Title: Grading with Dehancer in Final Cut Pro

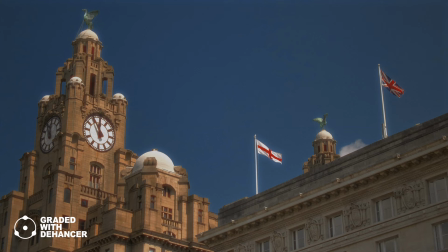[4:08]
But once again, I find that less is more, and I tend to go for that just visible look, which subconsciously seems to fill the eye that this may have been shot on film.
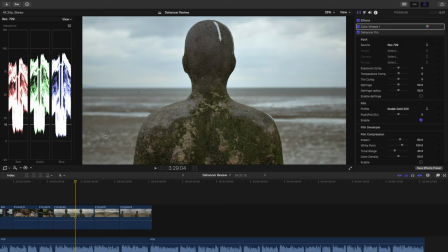[4:17]
I really think that it might be worth getting Dehanser just for the grain feature alone, it's that good.
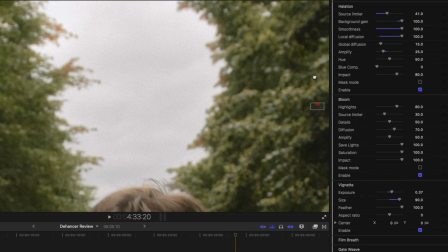[4:23]
Next we have what is called halation. Now this is similar in some ways to what's called chromatic aberration in other film look plugins.
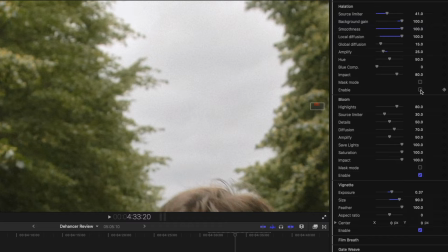[4:30]
In the case of Dehanser Pro though, halation is a lot more subtle and powerful. Again, the whole image is analysed and the look is applied tastefully.
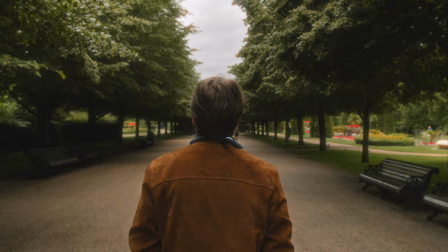[4:38]
From what I've been experiencing so far, it seems to take the highlighted edges of objects in frame and gives them a halo of light,
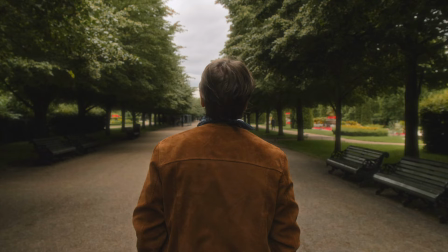[4:44]
normally starting on the reddish end of the spectrum, giving them a warm glowing effect that can again be dialed in to your heart's content.
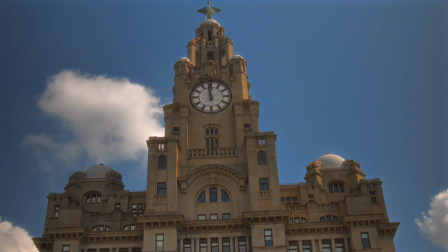[4:52]
And if you're going for a specific vintage feel, then halation definitely is a good place to start.
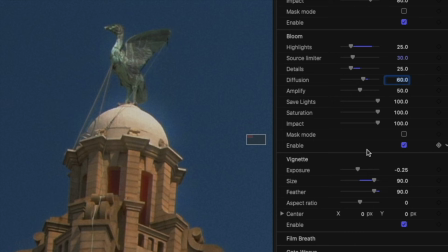[4:58]
Now let's look at another unique selling point of the Hansa, and that is the bloom effect.
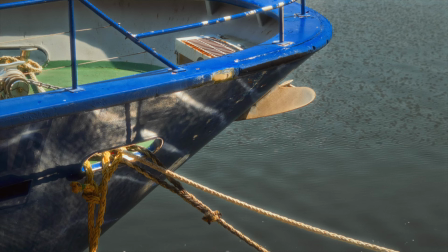[5:02]
Once more the whole image is analysed, taking only your highlights and giving them a soft glow, or bloom.
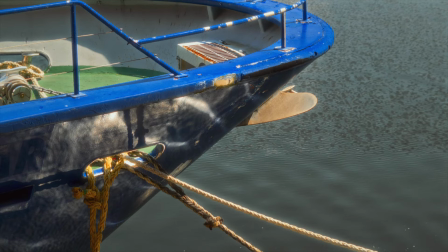[5:08]
In a couple of cases I think I've overdone this effect, partly because I'm a beginner and partly because I want you to be able to see it through the compression of YouTube.
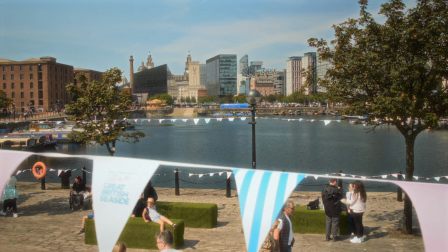[5:16]
Now, I know I keep saying it, but again, this is a tool you should really use sparingly, because if you don't,
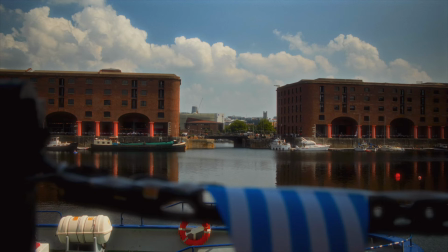[5:22]
everything it's applied to does run the danger of looking like a 1970s perfume advert.
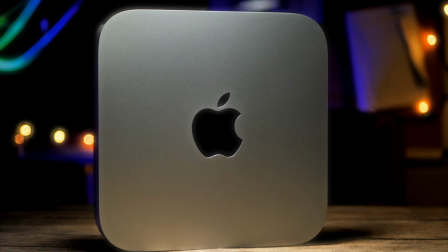[5:26]
Remember, you don't need to apply every single effect in Dehanser to get the film look you want, but I'd say the bloom really comes into its own for anything shot on a sunny day,
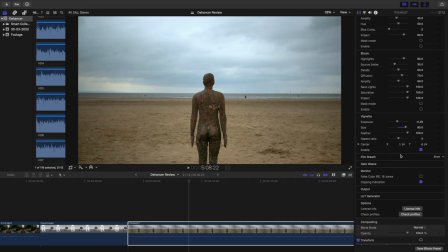[5:35]
or maybe scenes containing practical lighting sources to really give them a pop. As I've mentioned before, I'm not an effects or grading expert,
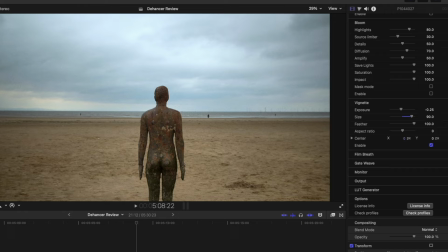[5:43]
but I'm getting better at using two tools in particular which have helped me a lot while I've been finding my way around Dehanser,
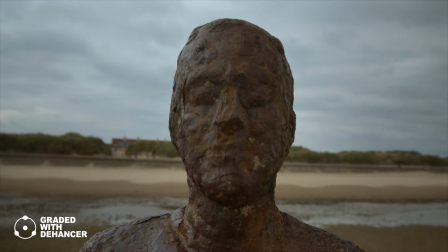[5:49]
and those are false color and clipping. Now you could easily miss these features as they're hidden away towards the bottom of the menu, underneath monitoring.
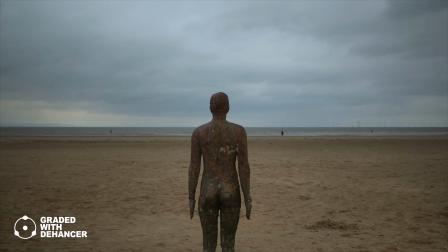[5:57]
In short, they help you see where you're going wrong in your workflow,
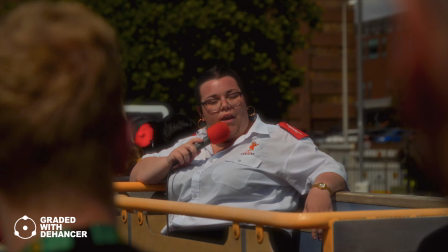[6:00]
and really help you nail the alterations to exposure that the different effects can result in, keeping you on track.
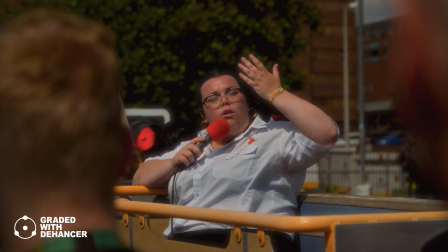[6:07]
so in my short time working with dehanser what do i like most about it and what would i like to change or alter and who exactly is dehanser
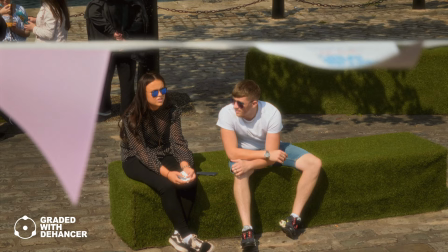[6:14]
for well i have to say that when i compare dehanser to plugins such as mfilmlook which i've used on several projects it really does appear
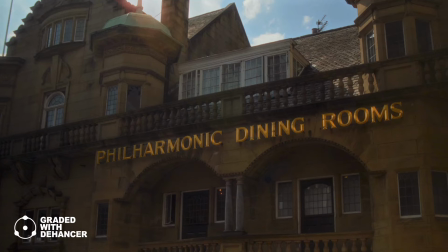[6:21]
to have the edge when it comes to film emulation i think a lot of that is down to the power of the software feeling less like a slapped-on solution
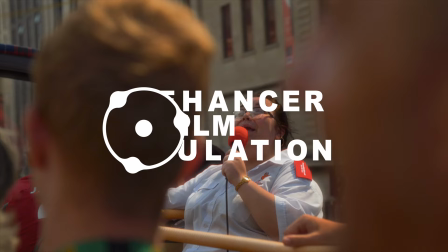[6:28]
and more of a well-researched tailored and sympathetic tool And speaking of just how powerful Dehanser is,
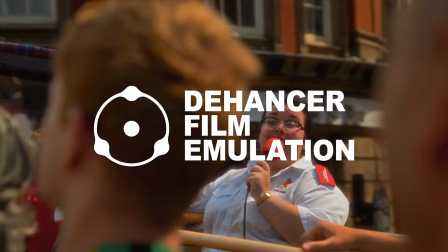[6:34]
to get the best everyday experience from this software, you'll need to make sure you have a computer with enough grunt.
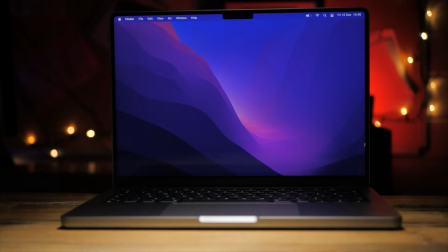[6:40]
My base model 14-inch MacBook Pro with an M1 chip and 16 gigs of RAM could just about handle it,
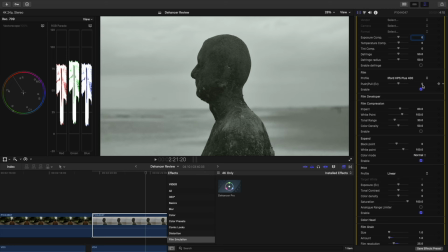[6:46]
but the rendering of each clip did take a lot longer than I'm used to with other plugins.
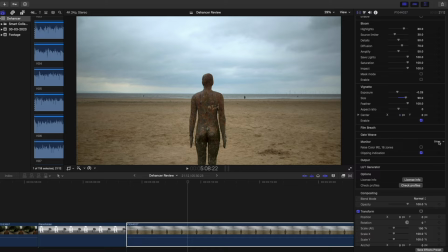[6:50]
The Dehanser menu is well set out and fairly simple to use, but I do wish that by default false colour and clipping, two major tools by the way,
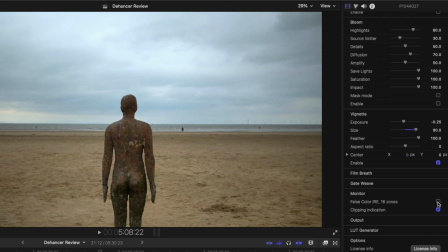[6:59]
were set out clearly at the top of the menu it would make things much easier particularly for beginners but would also just make more logical
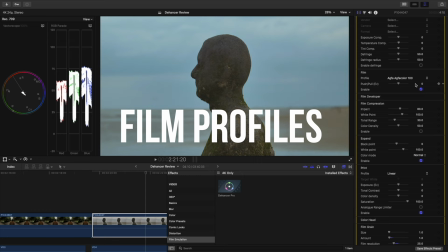[7:06]
sense in terms of working order what stands out most for me though with the hansa is
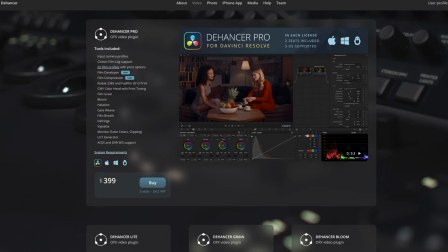[7:10]
the painstaking attention to detail to produce the multiple film profiles taken from
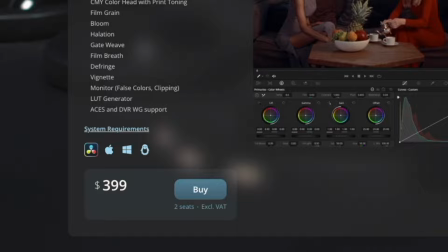[7:15]
actual celluloid stock one big snack for many people though might be the price of the pro version which at the moment is 399 now
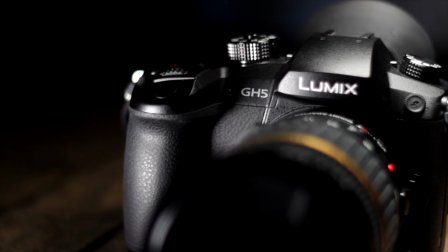[7:24]
if you just make youtube videos like me maybe you can get by by just using some of the cheaper alternatives.
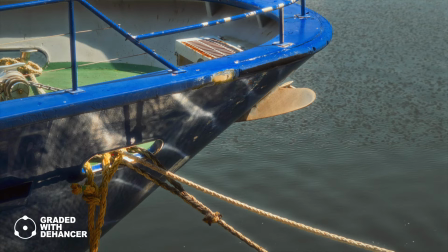[7:29]
But if you're a full-time shooter with demanding clients,
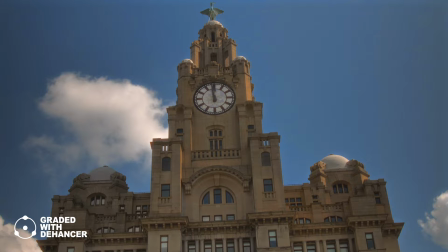[7:32]
the chances are you'll have a premium camera combined with S-Log and a powerful computer to take the best possible advantage of Dehansa.
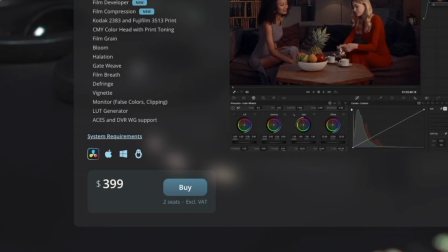[7:39]
If that sounds like you, then nearly $400 for not one but two licenses, by the way, might not sound that bad.
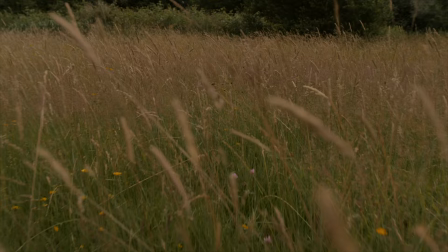[7:46]
Whatever your thoughts on Dehansa, remember you can always try it for free for two weeks by going to the Dehansa website. And I hope you enjoy checking out Dehansa as much as I have.